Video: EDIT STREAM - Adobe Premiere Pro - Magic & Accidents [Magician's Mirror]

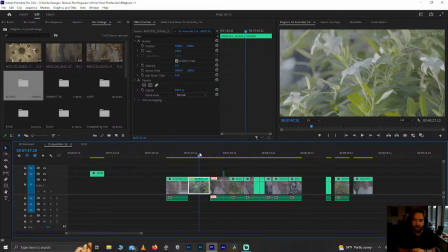69:15 It means we never really get the full wide. And I mean, if we don't have the wider wide, the audience assumes whatever the widest shot is was the wide, so that's just whatever. Um, but uh,
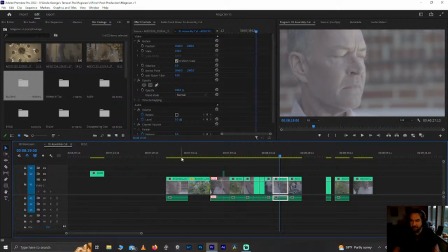69:30 if we don't cut to that wide, and we kind of keep this, yeah, we kind of bookend this close up to close up, where we sort of came out and then come back in, and it's still like he starts off, he doesn't know what's going on. You know, in the middle, he kind of starts to figure out what's going on.
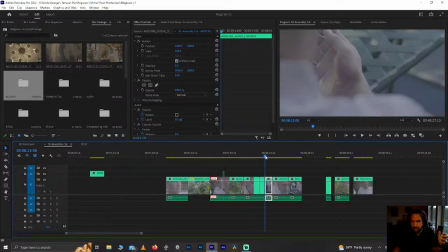69:46 Then there's the bruise, really doesn't know what's going on. Like it's not this isn't confusion to understanding. This is confusion to a different kind of confusion, and I think that could work without that wide at the end.
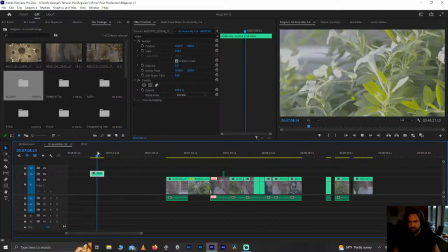70:00 It's kind of where I'm at right now. What's this shot? That was the other shot of the flowers, which fine.
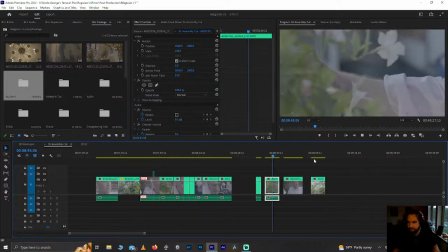70:05 Uh, that was the other shot of the hand, also fine.
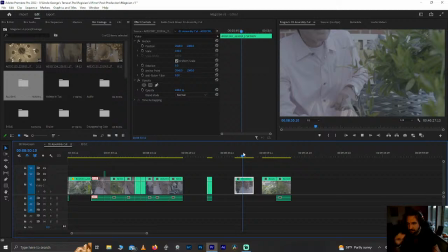70:10 Those are both going RHSC. What's this? That was out of the take of him reaching forward. Didn't need that.
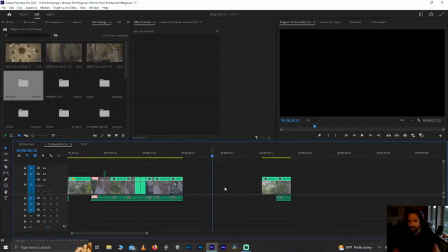70:17 Didn't like that. That was the rest of the hand clip. Don't need that. Okay, these two can get cut and put somewhere else. Get put in here. Paste. Uh, it's a question to see.
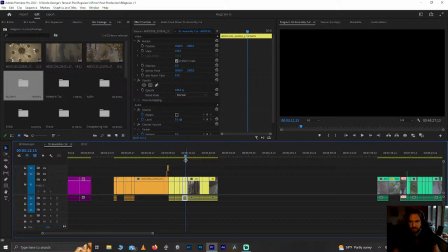70:36 Does this play if I tell it to play? Take a second to load. Proxies, please.
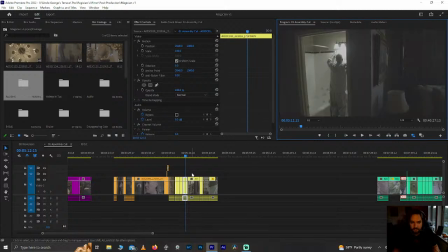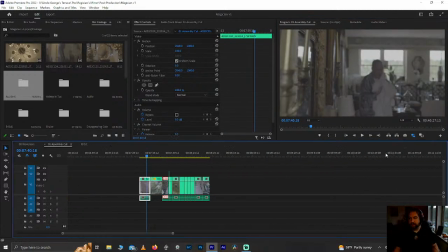70:51 It's all playing perfectly fine. Okay, yeah, that's just this clip. Okay. Um,
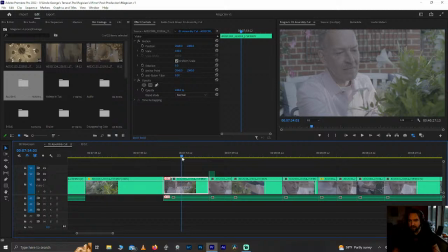70:59 yeah, we go medium after the plant, and so I think there's I kind of like that because it's like close up.
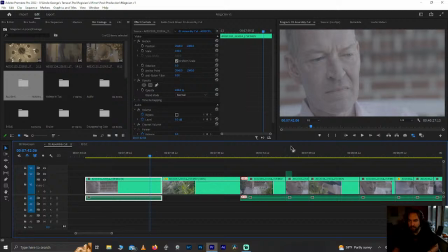71:08 He's not sure where he is. He's got the brick wall behind him. He sees the plant.
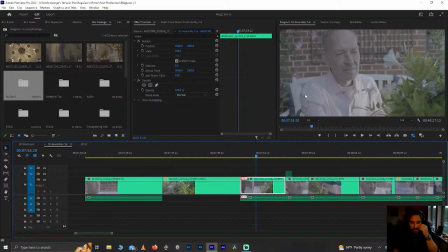71:11 Okay, so now the next shot of him is still close, but now allows for the plants to come in, and it's not, it's not his world fully expanded. It's just expanded enough to incorporate the new thing that he sees. Uh, and then he sees the bruise, and his world gets smaller.
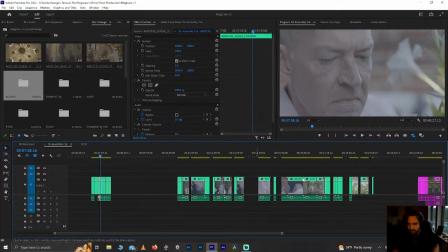71:25 I like that. I think that's kind of where I'm landing right now. Short of looking through the rest of this footage, which I will do once I put proxies on.
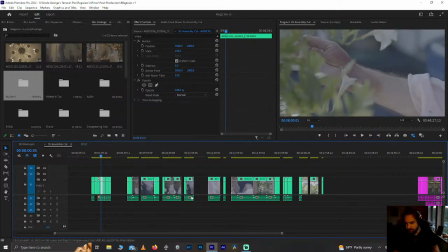71:34 All right. All right, let's do the bathroom scene. Let's move to the bathroom. I've been doing this for about an hour and a few minutes.
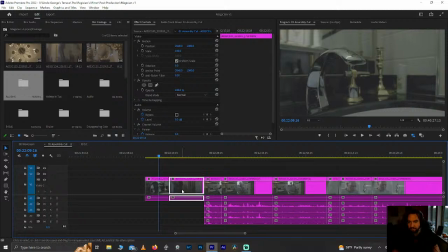71:40 Let's go here. Okay, so let's talk about proxies real quick. Um, so proxies.
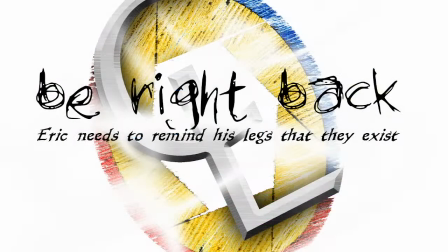71:48 Give me a sec. I'm gonna pull up a window of files just to talk about what we're seeing here. All right, let's go to there.
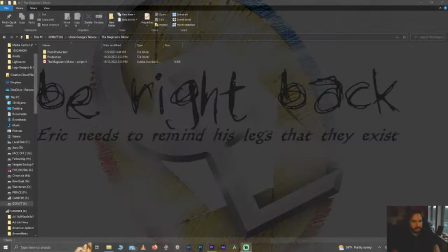72:09 Okay, back to the basics. Okay, so now we're in here.
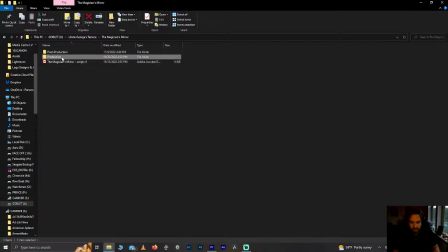72:13 Um, so if I do a quick, so in the production folder, here's all the files. Here's all the footage from the movie. Um, and this is 224 gigs.
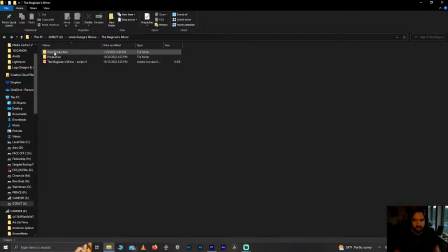72:29 That's a lot of footage to work with. It's all high bitrate stuff. It's a lot of um, it's 4K footage.
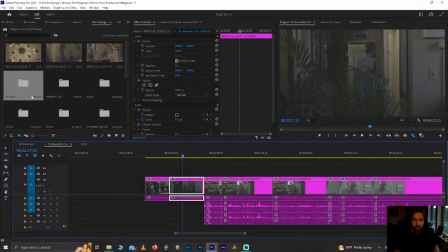72:38 Uh, so what we usually do, and what I've done with most of this,
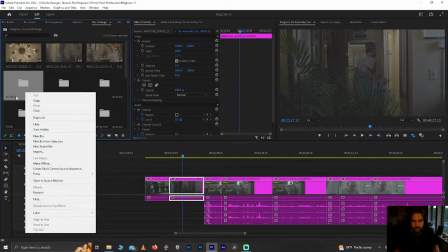72:42 is you go into here, you choose, select your file,
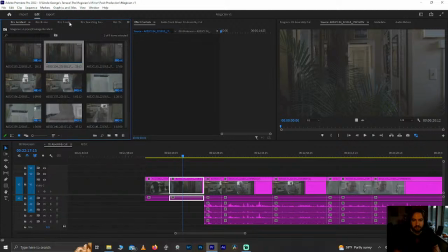72:48 proxy, and you create proxies. You can also do this with the ingest settings in the media browser.
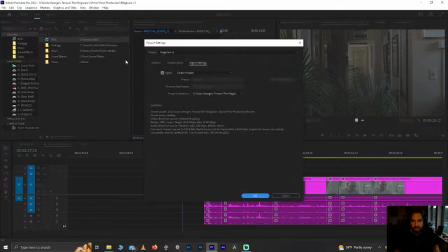72:54 If you go to ingest, hit settings, you can select create proxies.
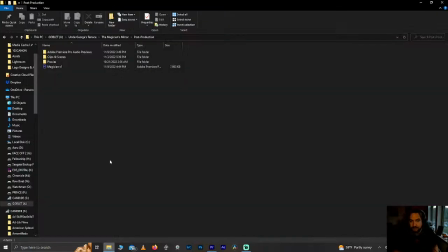72:59 Um, and what that does is here in post production, I now have a folder that is taking a while to load, um,
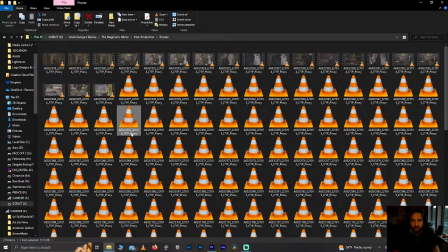73:10 that's full of proxies, and these are lower res versions of of the files.